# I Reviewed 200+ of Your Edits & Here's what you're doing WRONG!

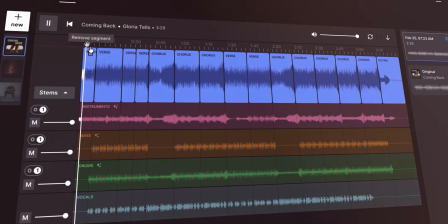4:09 The mood, the vibe, it shifts exactly how you want. See, as editors, we are not musicians, right? But with these tools, you get to think like one. Link, you know where to find it, and do not forget to use code SOMRAT50 for 50% off from your first 2 months. Alright, back to the edit. Okay, the next one is from Sai Krishna. And Sai Krishna also claims that he's a fresher.
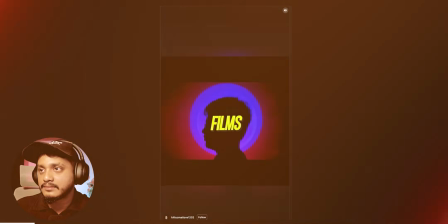4:28 1 year of experience in editing. He used Premiere Pro. Let's see his edit.
Films is easy, but making them, it's a complete different story.
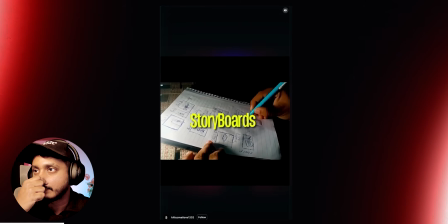4:36 You have to write the script, make the storyboards, and get the shoot done.
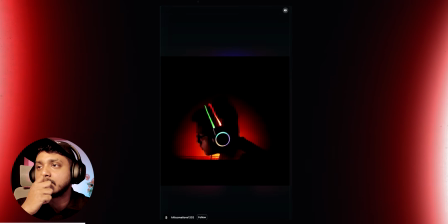4:41 Make the music, and finally edit it.
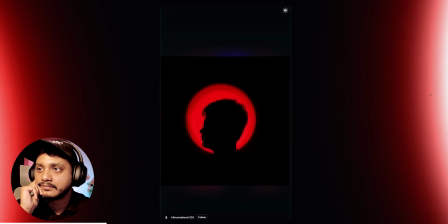4:46 It is a long process, but if you love the process, you will definitely enjoy it. Bye.
previous edits did not feel like the creator has put a lot of thought into like actually shooting stuff. So brownie points for that. Pacing is like very flat, I felt. 2.5. Typography is good, but not as good as the last one. So let's give him like a 3. Motion graphics, there isn't too much going on. So probably like a 2. Sound design is actually pretty good. The choice of music was actually quite fitting because you see a lot of like percussion instruments background, and this is what we have also talked a lot about in our sound design video.
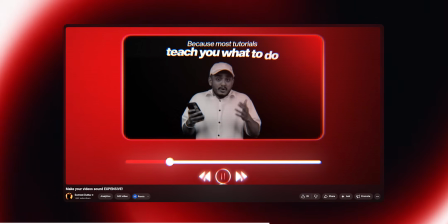5:22 If you haven't watched that, it's definitely worth watching it. If you're a beginner, there's a lot of high value stuff in that. That's quite fitting. So sound design, I would say he hasn't done SFX, so can't give him like a lot of points.
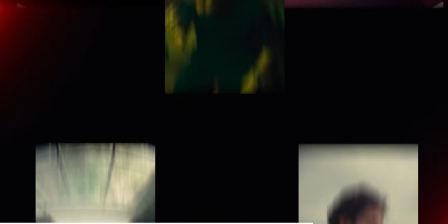5:31 But let's say 3. I will give him 3. Sense of branding, he's trying to play the GOGS game, but quite not there. So let's give him like 3. Overall, it's good attempt. I think he's very new to this and is doing this challenge, but the first 3 seconds is not very engaging.
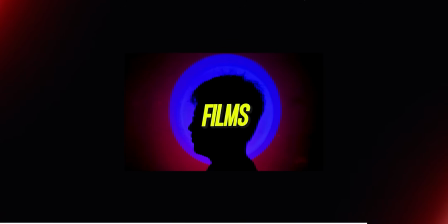5:46 So it's like a flat image. Probably if he would have just, said those things while he was recording and then sort of put the text on that red portion and use different blend modes, that would look really nice. We have done that before and it actually is quite engaging. Where should we put? We have to put Sai in the C tier, and I'm looking forward where Sai Krishna lands after 1 year. So the next one is from someone called Sumin. Sumin also claimed that he's a fresher and he knows both Premiere Pro and After Effects.
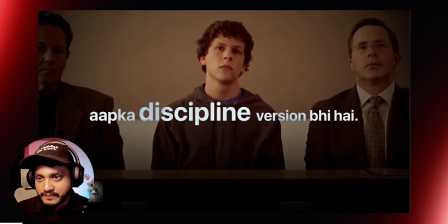6:10 First 30 seconds is what I'm gonna watch.
को 8-10 घंटे बैठ के पढ़ना आता है जब जोर पड़ता है,
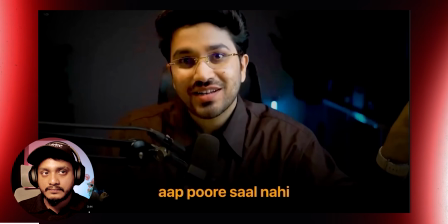6:14 तो बस परेशानी ये हो रही है कि उसको हम पूरे साल नहीं कर पा रहे, या जो भी हमारा एफर्ट है उसको हम लॉन्ग टर्म तक नहीं डाल पाते।
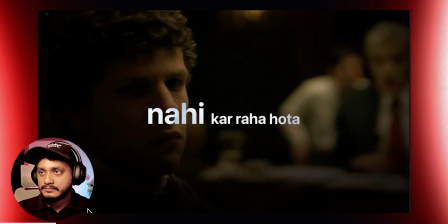6:21 मेजॉरिटी बच्चा जो मेहनत नहीं कर रहा होता है, उसके दिमाग में एक आइडेंटिटी बन जाता है,
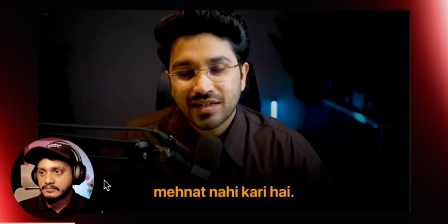6:26 काफी सारा प्रूफ मिल चुका होता है उसे कि कैसे उसने पहले मेहनत नहीं करी है, चाहे वो आपके 10th 12th के मार्क्स हो गए या फिर आपके कॉलेज सेमेस्टर में लो CGPA हो गए।
अगर आप आज से अपना एक 5 साल This is like probably sample it for Aman Dattarwal. Aman Dattarwal hi tha na? Sorry, Aman, if I'm butchering your name. See, again, the work with typography is quite good. The problem is the placement, right? I'm confused. As an audience, I'm confused that should I look at the face or should I look here?
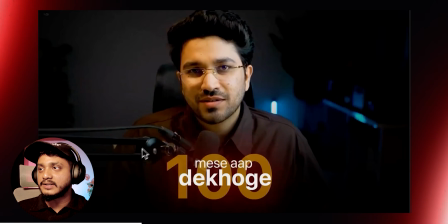6:51 So this is a hierarchical issue. This was a great opportunity. So the contrast between the subject and the background is quite high.
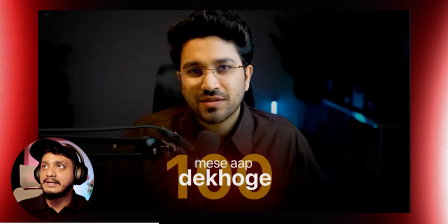6:57 So it was an excellent opportunity to put text right here. We used to do a lot of this stuff and it used to look really good.
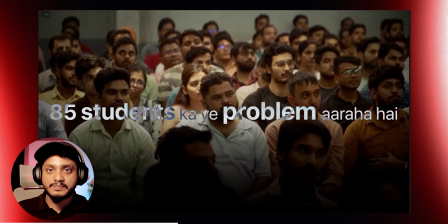7:03 Again, there's a lot of hierarchical problems here. You have used the difference blend mode, which I will give you kudos point for because a lot of people don't know.
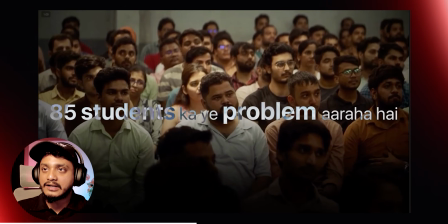7:10 It's one of the easiest hack to get that sort of, branded look. So what you could have done is like probably keep it more centered.
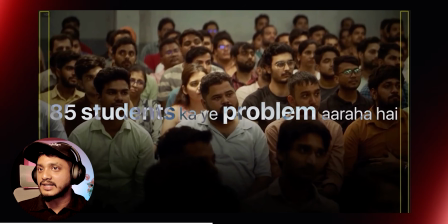7:16 The problem is a lot of people don't actually study design before getting into editing. So you don't know all of this
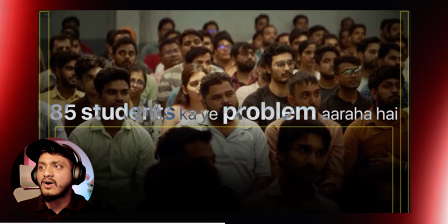7:21 stuff. There's almost no negative space and there's a lot of negative space in top and the bottom, right?
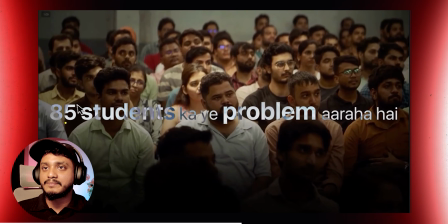7:25 What you could have done is instead of creating in a single line, you could have actually put this first part in the top and also put more weight to 85.
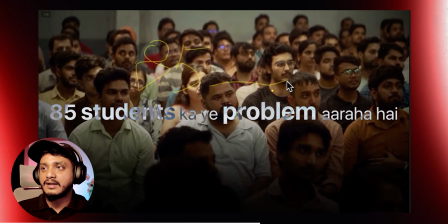7:33 So probably like 85. Then students ka kya problem aa raha hai? Problem can go next. It's not necessary that you have to put word by word every word, right? This is a problem here. And probably you have already used like a black gradient.
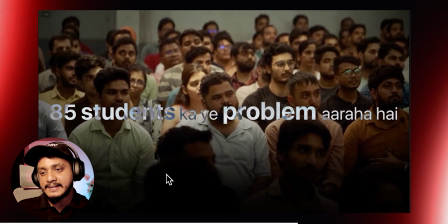7:45 That's quite nice. What you can also do is actually put the entire black layer and reduce the opacity to like 20-30%.
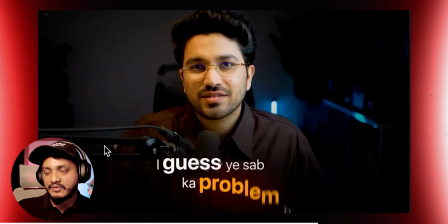7:52 That would also give more contrast. Also, one other thing is that this could have like a zoom effect because zoom out or zoom in transition, it would look more engaging.
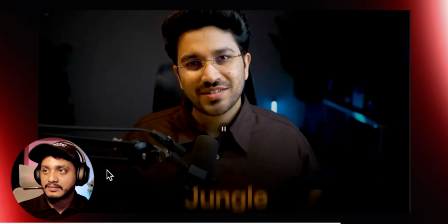8:00 B-roll selection is actually quite good.
नहीं हो पा रहा है, मैं थोड़ा reality check दे दूंगा। It's a jungle.
Okay, the problem is the voice is not very well isolated with the sound design. Now, again, in my sound design tutorial, I told you how to do this really easily.